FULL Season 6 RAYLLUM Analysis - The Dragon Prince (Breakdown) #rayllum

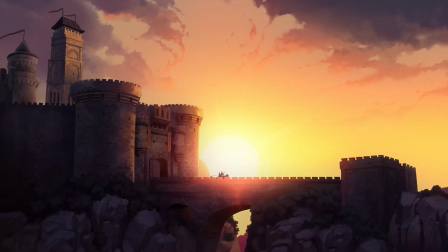(24:36)
We start by focusing on the sunrise, symbolising new beginnings, much like the end of episode 1, and this is very much the case following the conclusion of the previous episode,
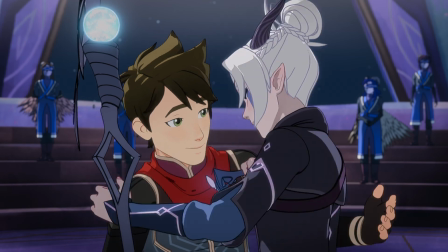(24:45)
with the Raylam theme taking on a much more positive tone compared to the sombre notes when the ship was sinking in episode 3.
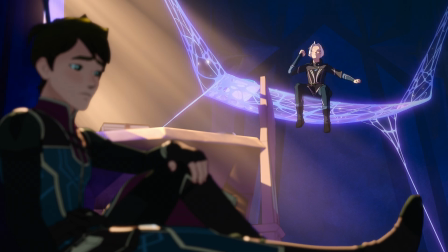(24:51)
Upon seeing Callum sitting on the floor, Rayla's first instinct is to check up on him and cheer him up, mirroring her actions from season 5.
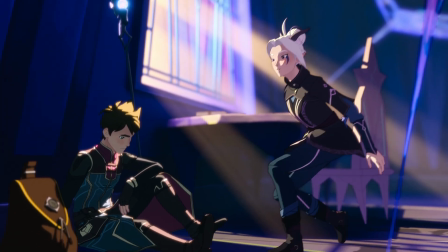(24:59)
She also kneels down to his level, showing that she sees herself as his equal in facing his anxieties.
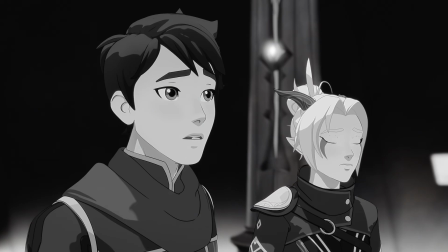(25:05)
The title fulfills its double meaning the moment they learned the truth about the pearl. Rayla refuses to let Callum blame himself for the one they brought, despite the consequences.
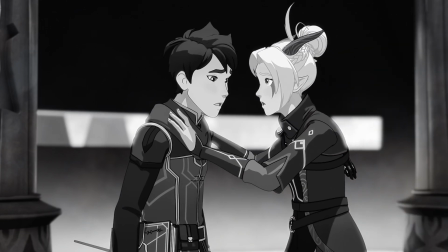(25:14)
In the timeline that eventually doesn't end up happening,
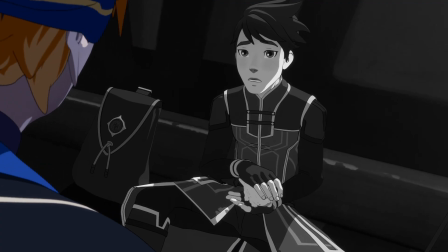(25:17)
when they first propose the idea of Callum searching for his one deep truth and he initially rejects it, Rayla says, Callum?
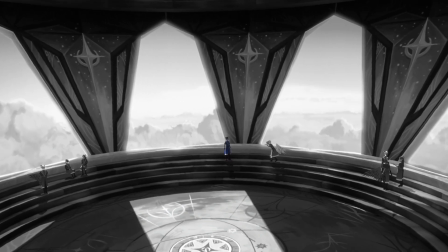(25:24) Maybe we should listen.
By using the collective we, she signals to Callum that she's right by his side and they should reconsider this idea together.
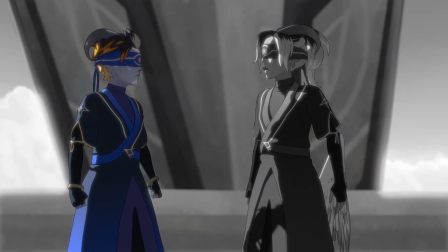(25:33)
When Cosmo then corrects his mistake in telling the full truth, he states, The truth is...
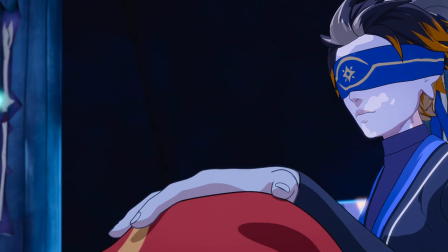(25:40) What? What is it? What's the truth? The truth is complicated.
It not only applies to the Pearl, but also fully encapsulates Rayla and Callum's relationship.
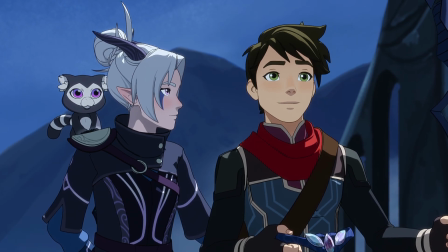(25:49)
It's been made clear that Callum never stopped loving Rayla, even during the two years she disappeared.
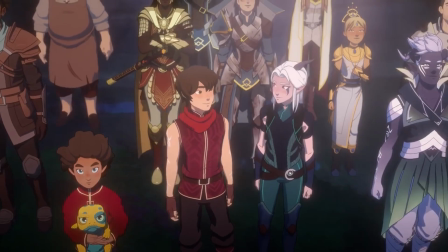(25:53)
They've both been working to rebuild what they had, which is something they both wanted from the start,
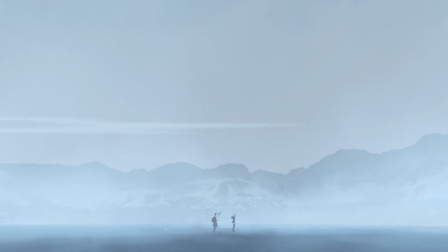(25:58)
but the journey was indeed complicated and it wasn't possible to take a shortcut straight there. He is told his one truth must outshine and dispel the darkness.
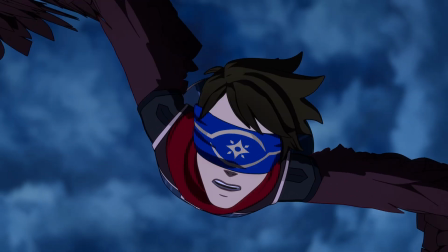(26:06)
Looking inwards, his mind is clouded as he overexerts himself, and he becomes trapped in his own mind, many of which actually oppose the sky arcanum.
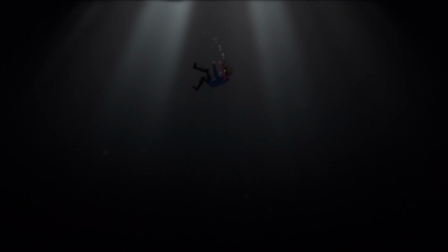(26:15)
We watch on as he helplessly begins to fall from the sky in a way reminiscent of the drowning sequence in Season 2. In his darkest moment, it is Rayla who offers her support. Embraced by her, Callum sees his brightest star, his truest hope and destiny, in his heart and mind.
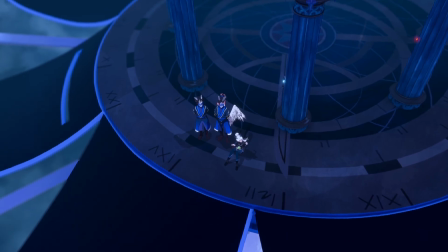(26:30)
This entire scene mirrors the drowning sequence I mentioned just earlier,
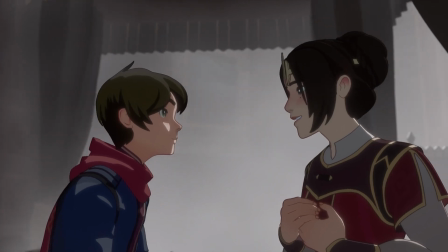(26:34)
travelling into his heart and mind as per the name of one of the Season 2 music tracks, and again with his head, hand and heart,
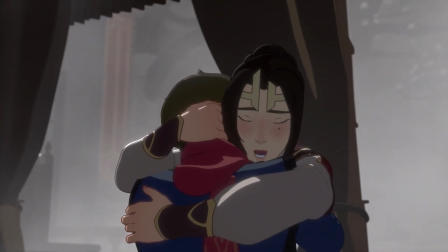(26:40)
another music track from Season 2, representing the tri-corner of strength according to the art book, connecting his mind, body and spirit.
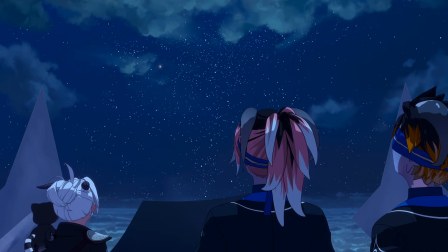(26:48)
Rayla remaining seated at the zenith exudes a confidence in Callum's ability.
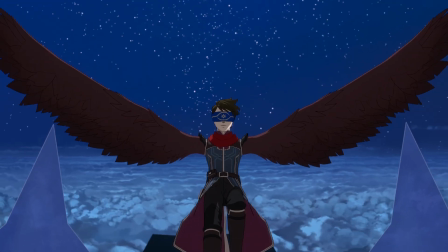(26:52)
Her hopeful expression when he returns shows her faith in him before he's even confirmed he succeeded. Once Callum lands, Rayla rushes to embrace him, proud of his efforts and relieved. Later, as Rayla and Callum rest, Rayla asks him if there's anything keeping him awake.
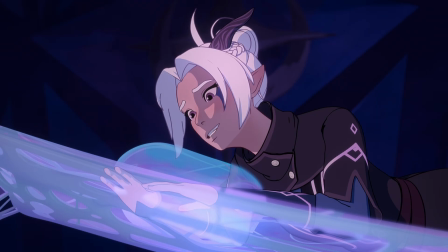(27:07)
When he mentions the first time they saw each other after two years, Rayla becomes slightly embarrassed and offers a light apology.
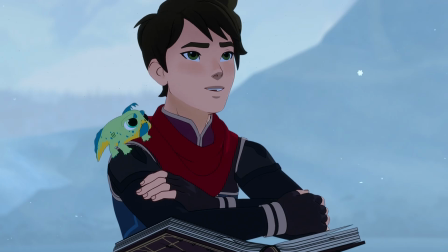(27:13)
Callum begins to open up further and decides now is the time he wants to be vulnerable with her about his thoughts.
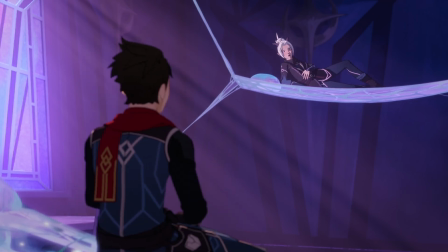(27:19)
Rayla sensing the conversation turning serious, sits up more to not act so casual. When Callum finishes speaking, she offers a more direct apology.
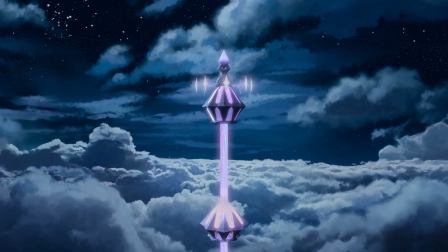(27:32)
Callum's reply, don't be, leads me to think that he regrets how things unfolded and that he's disappointed in how he handled the situation.
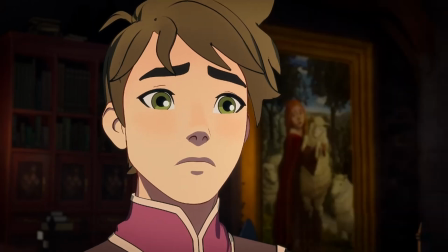(27:39)
The next shot shows Callum jumping off of his bed into the center of the room.
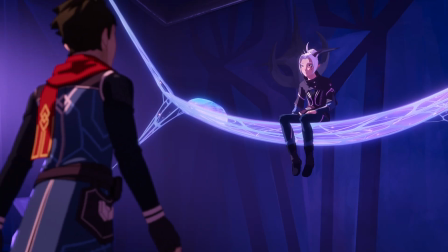(27:43)
And while I know we've seen this room before, this wider shot emphasizes the height difference between their beds,
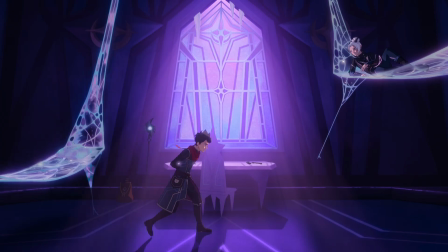(27:48)
and I think it's really sweet they decided Rayla should be in the higher one, closest to the moon.
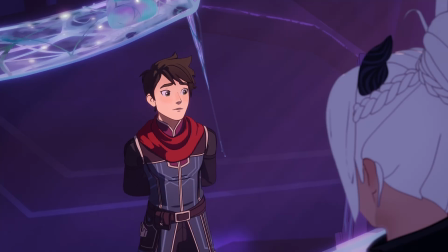(27:53)
As they nervously discuss redoing their reunion, a familiar theme begins to play in the background.
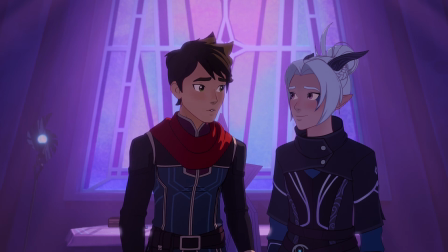(27:58) Say what you said when I first saw you. Do you remember what you said?
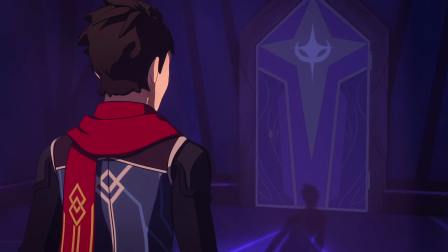(28:04)
Rayla's nod and smile reassure Callum without words, reflecting the depth of their relationship.
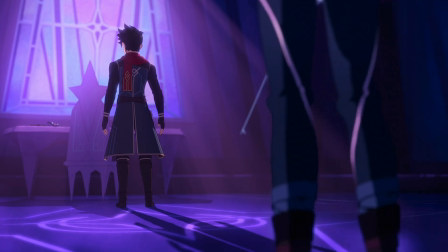(28:10)
When Rayla walks in, Cal invisibly relaxes his posture and turns to look at her. A smile grows across his face and his eyes begin to sparkle.
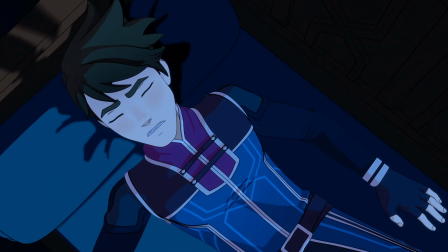(28:18)
In this moment, he has decided he has dealt with his overwhelming emotions and sets them aside in favour of enjoying the moment of finally seeing her again.
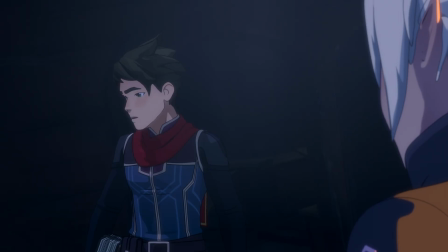(28:26)
A more developed version of Raylam's theme with additional string instruments plays, symbolising the increasing complexity and growth of their relationship.
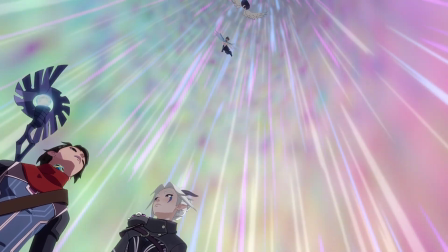(28:34)
The piano remains, representing their individual clarity, while the strings come together in harmony to show their unity.
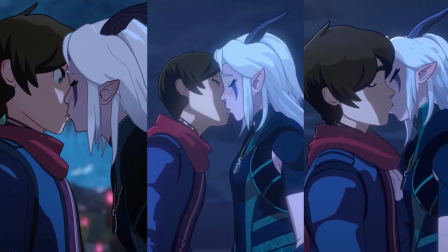(28:40)
Unlike their previous three first kisses, Callum acts much more confident with Rayla,
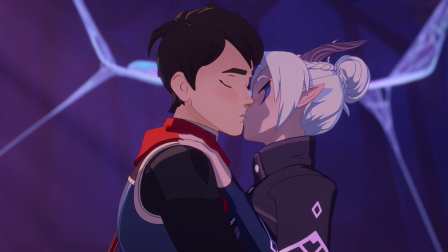(28:45)
taking her by surprise as he approaches her without words, wrapping his arms around her waist and back, pulling her in for a kiss.
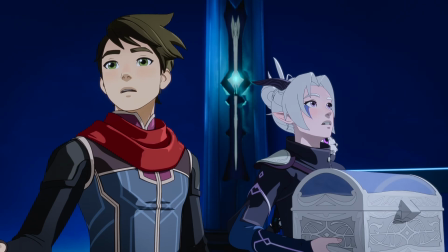(28:52)
Rayla reciprocates, placing her hands on your shoulders and easing into the embrace, filled with the euphoria of being loved by someone she deeply cares for.
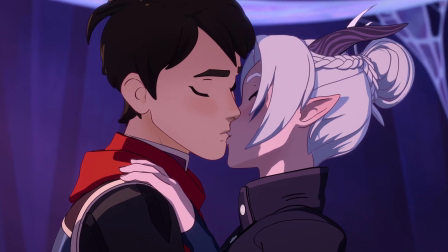(29:00)
This kiss is longer and more meaningful than any we've seen previously, with both of them savouring every moment.
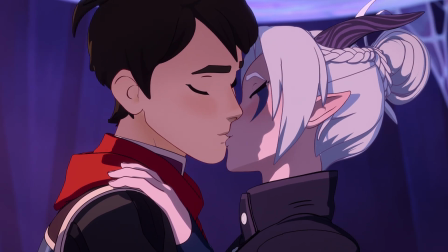(29:06)
They gaze into each other's eyes and share a second kiss, filled with relief and joy.
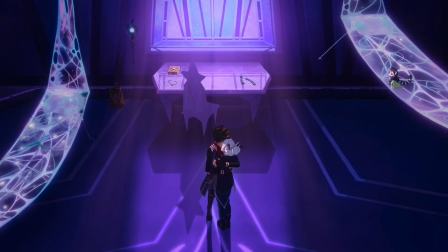(29:11)
Callum tightens his hold on Rayla, neither of them ever wanting this moment to end.
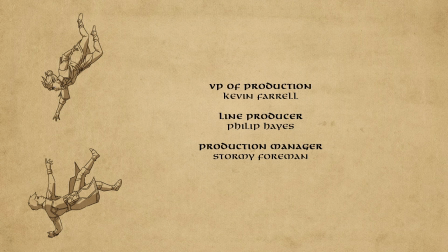(29:15)
The end credits reflect the previously seen Drowning-esque scene, depicting Rayla diving down to save Callum, it also sharing similarities with these four scenes.
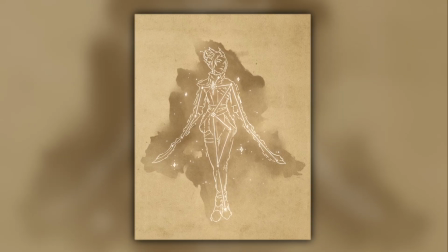(29:24)
Another sketch shows a constellation pertaining to Rayla, with the brightest star next to her heart,
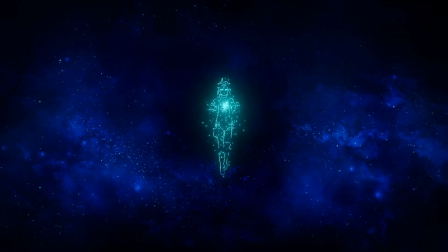(29:30)
symbolizing her role as the guiding light in Callum's life, the brightest star to fill the darkness.
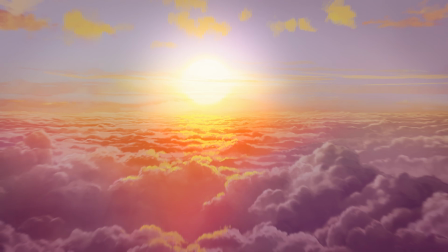(29:39)
Episode 7 presumably takes place the morning after, opening with a shot very similar to Episode 5 from Season 4.
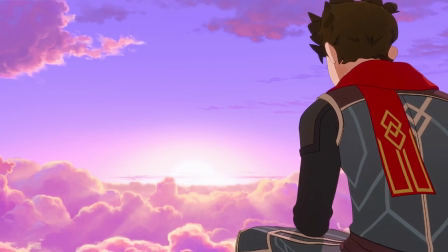(29:46)
Rayla and Callum sit together on the edge of a tall structure that pierces through the clouds.
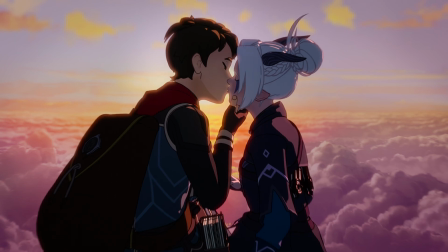(29:51)
Whilst the Starscraper is taller than the Storm Spire, visually being higher in the air is reflective of more positive,
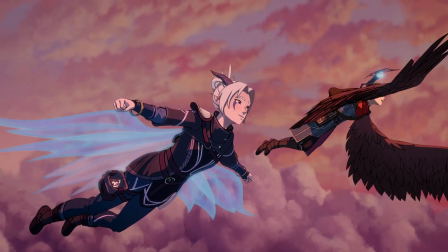(29:57)
uplifting emotions that make them feel like they're flying, as if they're on cloud nine. We see them sharing a kiss and acting affectionately, leaning on each other afterwards.
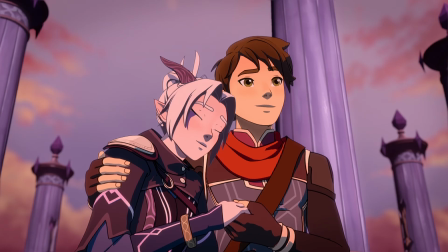(30:06)
Callum further comforts her by gently rubbing her arm. Rayla teases him about leaving and wanting to stay for more kisses.
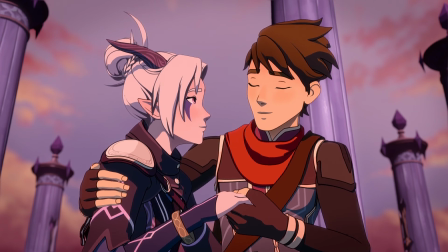(30:13)
When Sneasels interrupts them, Stella gets annoyed, likely acting as a stand-in for the audience,
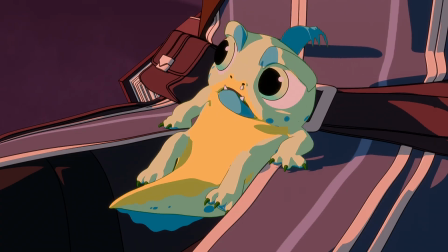(30:18)
because I know I was certainly about to throw his silly little ass off into the clouds.
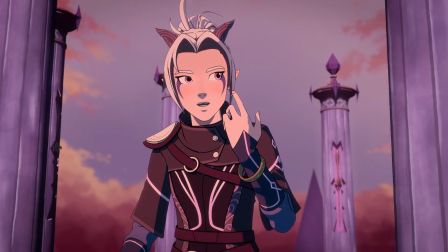(30:24)
Rayla assures us there'll be more kisses later and gives Callum a playful wink, somewhat reminiscent of one of our favourite scenes in the show.
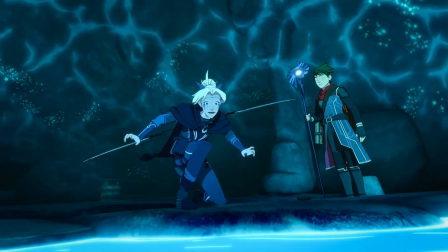(30:34)
Much like last season when Rayla was afraid to jump into the water, Callum uses what he learned then to reassure her now.
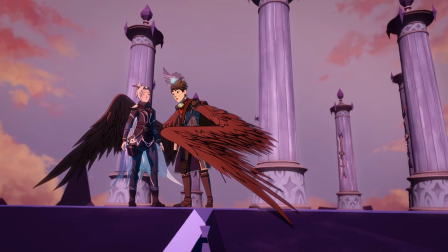(30:41)
Noticing her fear, he says to trust the wings and to trust him, at which point Rayla smiles and repeats that she does trust him.
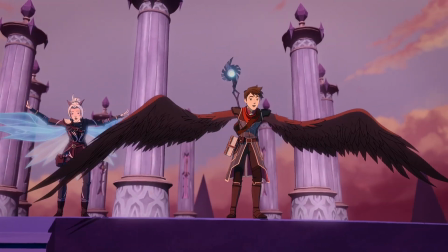(30:48)
As Callum begins counting down to the jump, he implies that they'll start flying together. Even before Callum jumps, he keeps his eyes on Rayla.
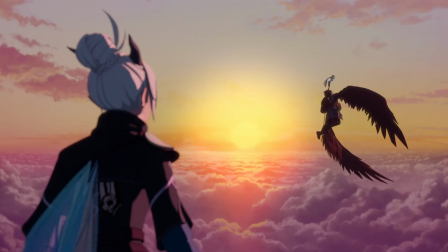(30:56)
She hesitates looking to him for reassurance, and Callum circles back with a comforting smile, giving her the confidence to follow after him.
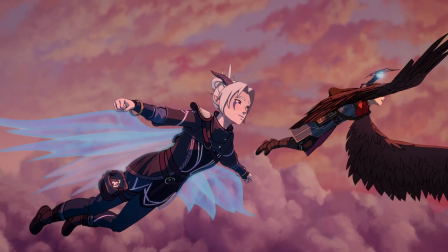(31:03)
This episode closes with another sunrise, this time with Rayla and Callum flying towards it, symbolising them heading towards a new, brighter future.
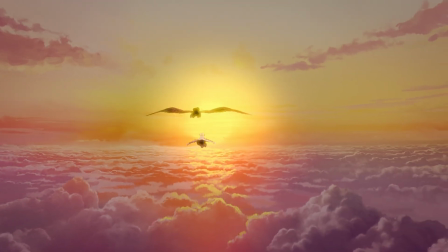(31:11)
They sail easily having worked through the difficulties and rough patches represented by the clouds.
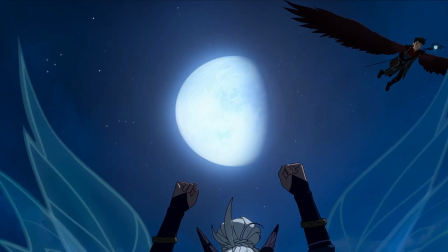(31:20)
Upon arriving at the moon nexus and explaining their plan, Lujain quickly notices that Rayla and Callum are a couple again,
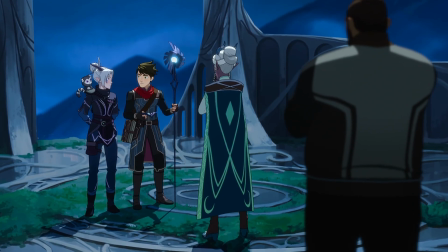(31:27)
presumably aware of their separation shortly following the events of the Through the Moon graphic novel.
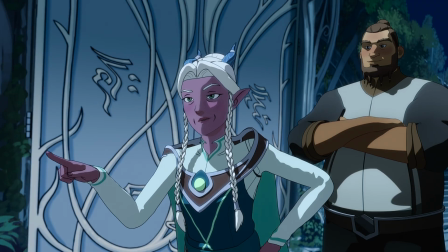(31:31)
Rayla hesitantly, almost timidly answers yes, looking to Callum for his response.
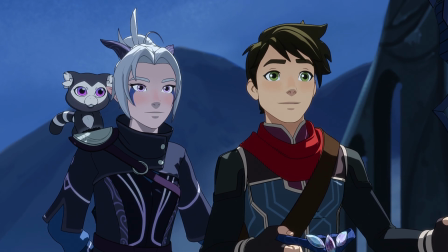(31:36)
Callum however answers more confidently, reassuring Rayla that they are indeed a couple again.
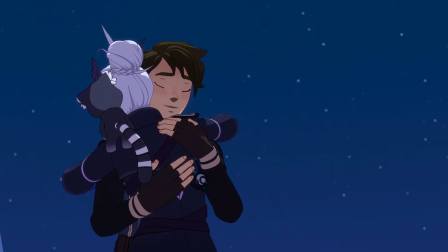(31:41)
It falls on both their terms and each of them agree that this is what they want, who they want. Callum goes a step further to say it always was.
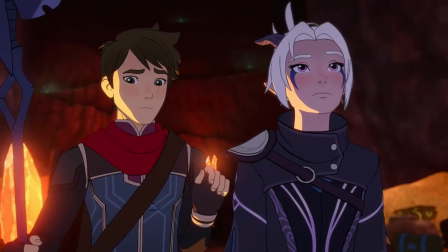(31:49)
It was always her. This statement reinforces what we've heard them both express before. They missed each other constantly and they still loved each other throughout their two years apart.
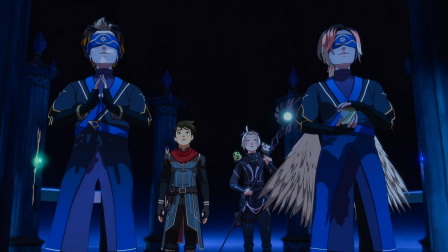(31:58)
As well as this, it additionally emphasises the message in episode 6 where Callum discovered his one deep truth and found that Rayla never truly left him,
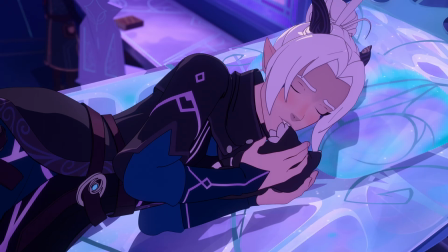(32:06)
aligning with the lullaby's message of enduring love in that previous episode.
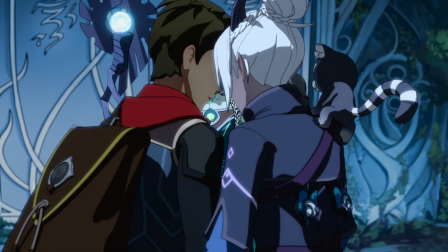(32:10)
Both Rayla and Callum lean in towards each other and close their eyes, providing a sense of comfort and trust between them,
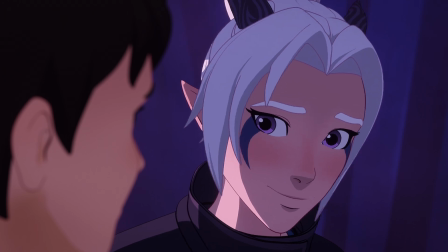(32:16)
highlighting their renewed connection as they continue to savour each other's company.
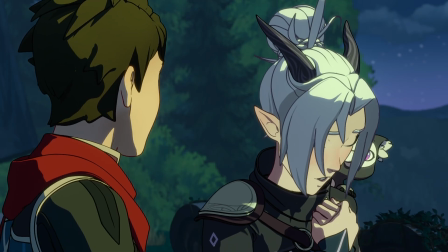(32:24)
Episode 9 begins with Rayla and Callum overlooking the moon nexus.
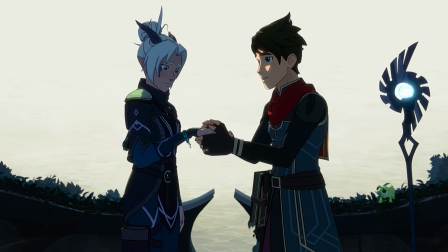(32:28)
As Callum speaks to Rayla about her upcoming task, they're backlit by a light reflecting off of the water, symbolising hope and happiness.
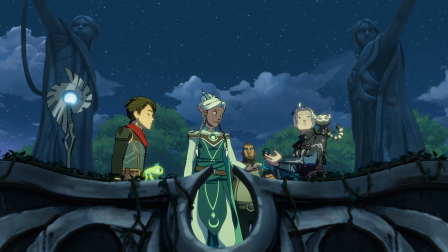(32:35)
This choice in art direction contrasts with a darker tone that would have otherwise been present if the camera was turned around and we were shown the darkness of the forest behind them.